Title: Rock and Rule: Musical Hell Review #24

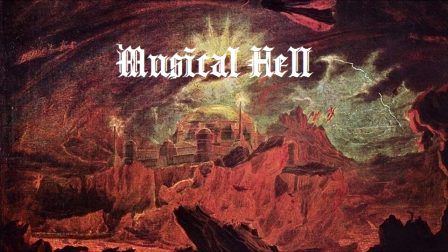0s
Greetings, mortals! Welcome to another session of the Infernal Court in Musical Hell. I'm Diva, your judge, jury, executioner, and if you're thinking of summoning me, you'd better chuck the heavy metal and break out the Sondheim.
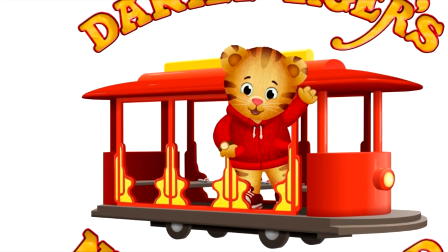14s
Why do people still treat animation as being strictly for kids? It's not as if there are no examples to the contrary.
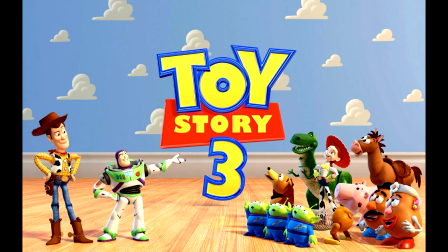21s
From blockbusters with cross-generational appeal to primetime animated series to, well,
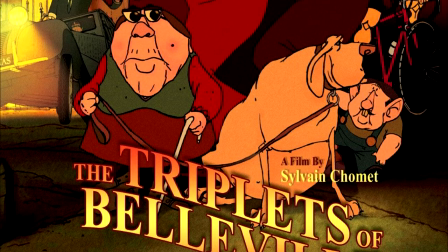26s
almost everything that comes out of Japan, there is ample evidence that animated productions can be geared partially or exclusively to adults.
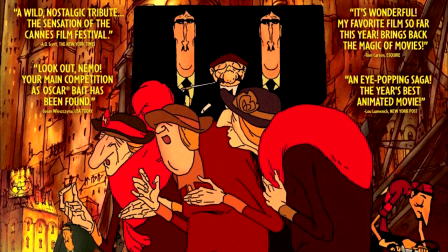34s
Yet the message never entirely gets across. This may be due to the fact that mature animation, much like musicals themselves,
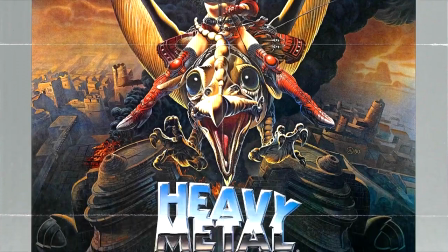43s
went through a period where the genre as a whole couldn't find much mainstream success, resulting in a crop of cult films of varying obscurity and quality.
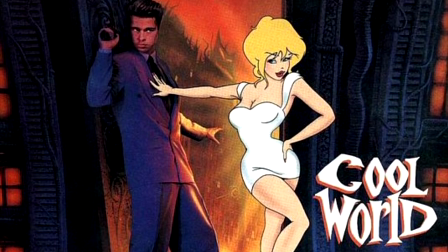51s
Among them are next offender, Rock and Rule. A product of Nelvana Limited, yes, the people behind that Star Wars Holiday Special bit,
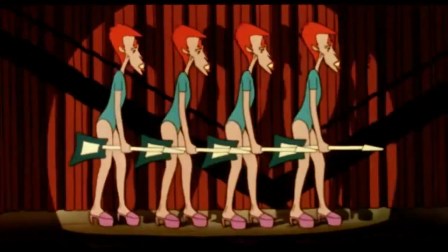61s
Rock and Rule is the first English-language animated feature produced entirely in Canada.
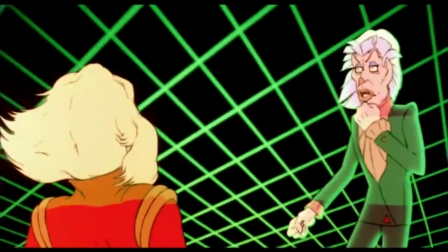69s
Well, you can't really do that in this case.
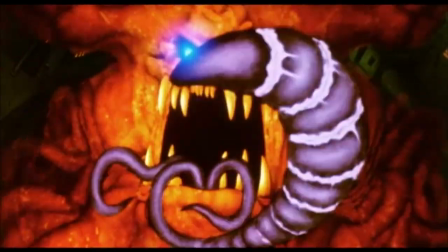72s
A lot of effort was obviously put into making this movie and getting big-name music acts for the soundtrack like Debbie Harry, Lou Reed, Iggy Pop, and Earth, Wind & Fire? Wow, what was it with them in overblown rock musicals?
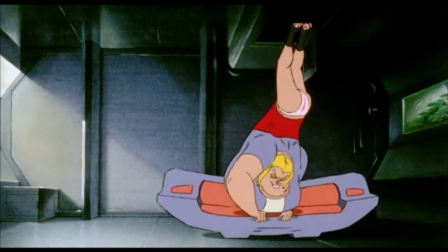87s
Anyway, Rock and Rule went through more than the usual revisions and rewrites, during which its American distributors, United Artists, were bought out by MGM.
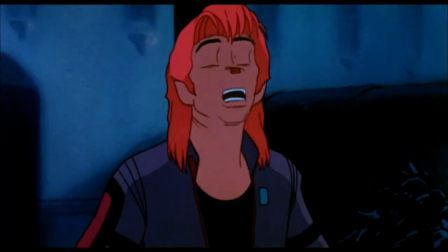96s
The new management didn't like the movie, forcing more revisions, including recasting the voice of the male lead, after which they shelved the whole thing anyway.
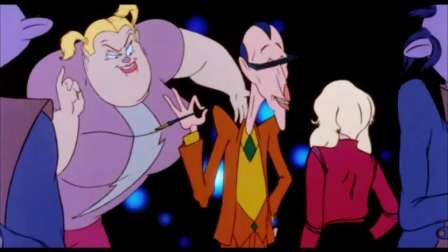104s
But it developed a devoted audience through late-night cable and bootleg videos, and was released on DVD by Unearthed Films in 2005.
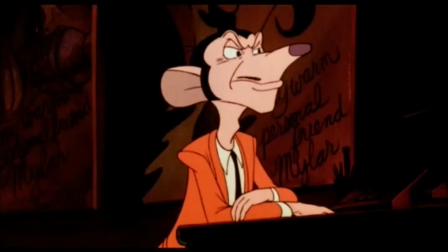113s
As with all cult movies, it has both ardent defenders and people who just stare at it sideways in confusion. Let's find out who the court of musical hell sides with. As the credits roll, you can tell which side this movie's bread is buttered on. It's not often that the soundtrack gets top billing. And here comes that staple of bad 1980s fantasy, the establishing narration.
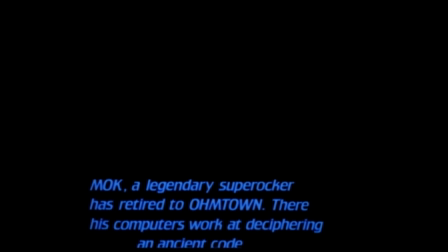137s Mok, a legendary super rocker, has retired to Old Town.
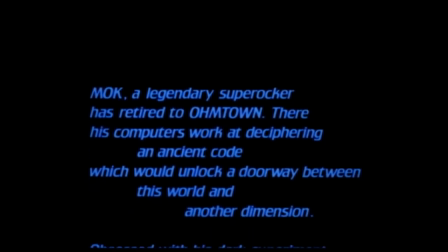142s There, his computers work at deciphering an ancient code which would unlock a doorway between this world and another dimension.
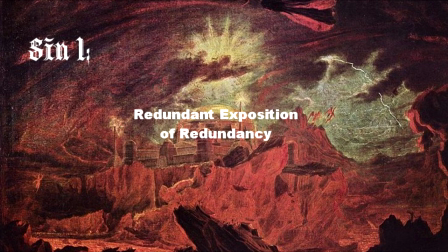151s
Ooh, right away you're hitting me with one of my pet peeves. You can provide your establishing exposition via a narrator.
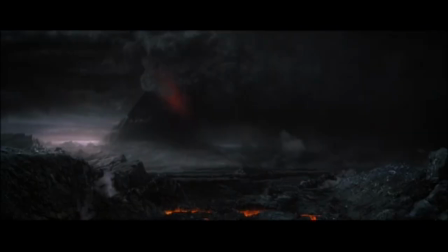158s In the land of Mordor, in the fires of Mount Duke,
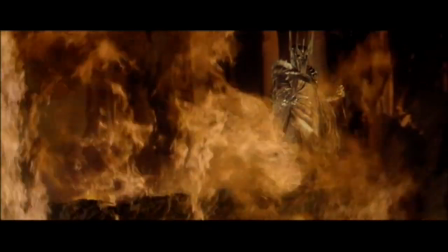162s the Dark Lord Sauron forged in secret a Master Ring.
Or you can do the text crawl thing.
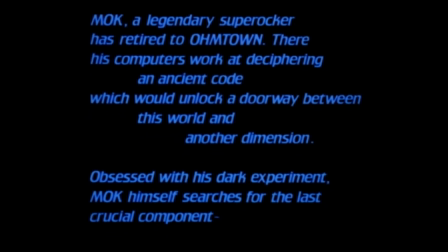174s
But when you do both at once, this is what I hear.
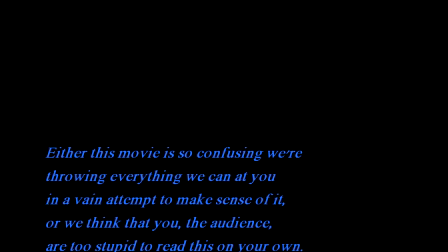178s
Either this movie is so confusing we're throwing everything we can at you in a vain attempt to make sense of it,
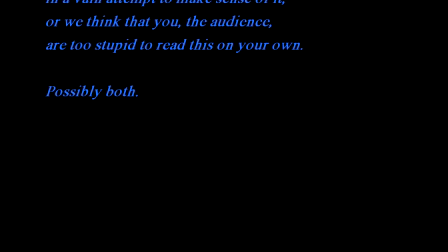183s
or we think that you, the audience, are too stupid to read this on your own. Possibly both.
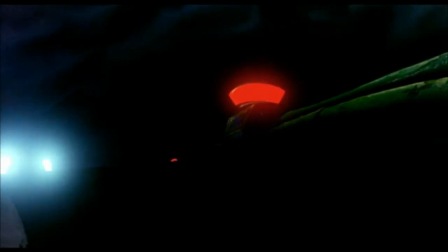189s
It's especially irritating when the exposition you provided is repeated by the characters in the opening scene.
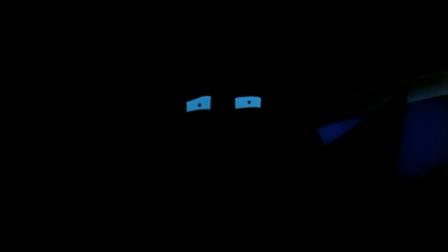196s That one voice will bring me a powerful being from another dimension.
Establishing information doesn't become any clearer the more you repeat it. It just becomes more unnecessary.
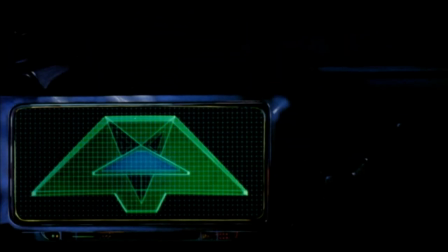210s
So while our villain, Mach, lurks in the shadows and helpfully goes over his evil plan for the benefit of the audience,
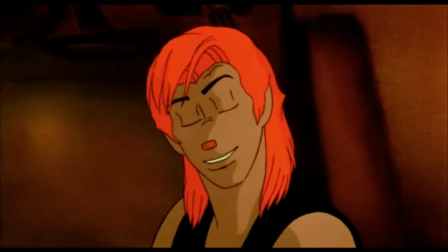216s
we're introduced to our literal band of protagonists, Omar the designated hero, Angel the more legitimate heroine,
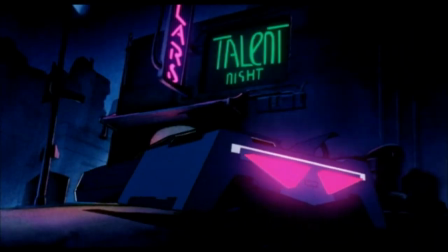223s
and Stretch and Dizzy, the useless comic relief guys. They're about to perform at an open mic night, but are having some conflicts about the setlist.
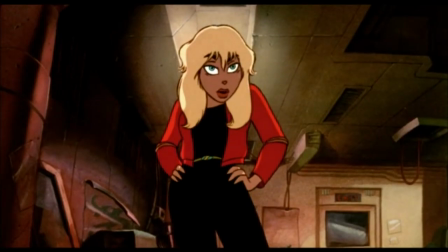232s So we play one song, one of your songs, of course. Of course.
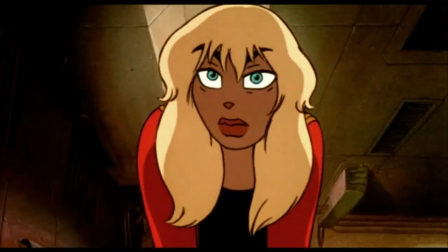238s So if we did two songs, one could be mine.
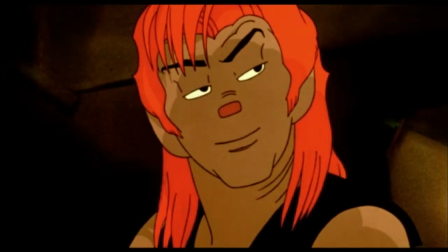244s
Ugh, before we go any further, I'm going to have to bring up Sin No.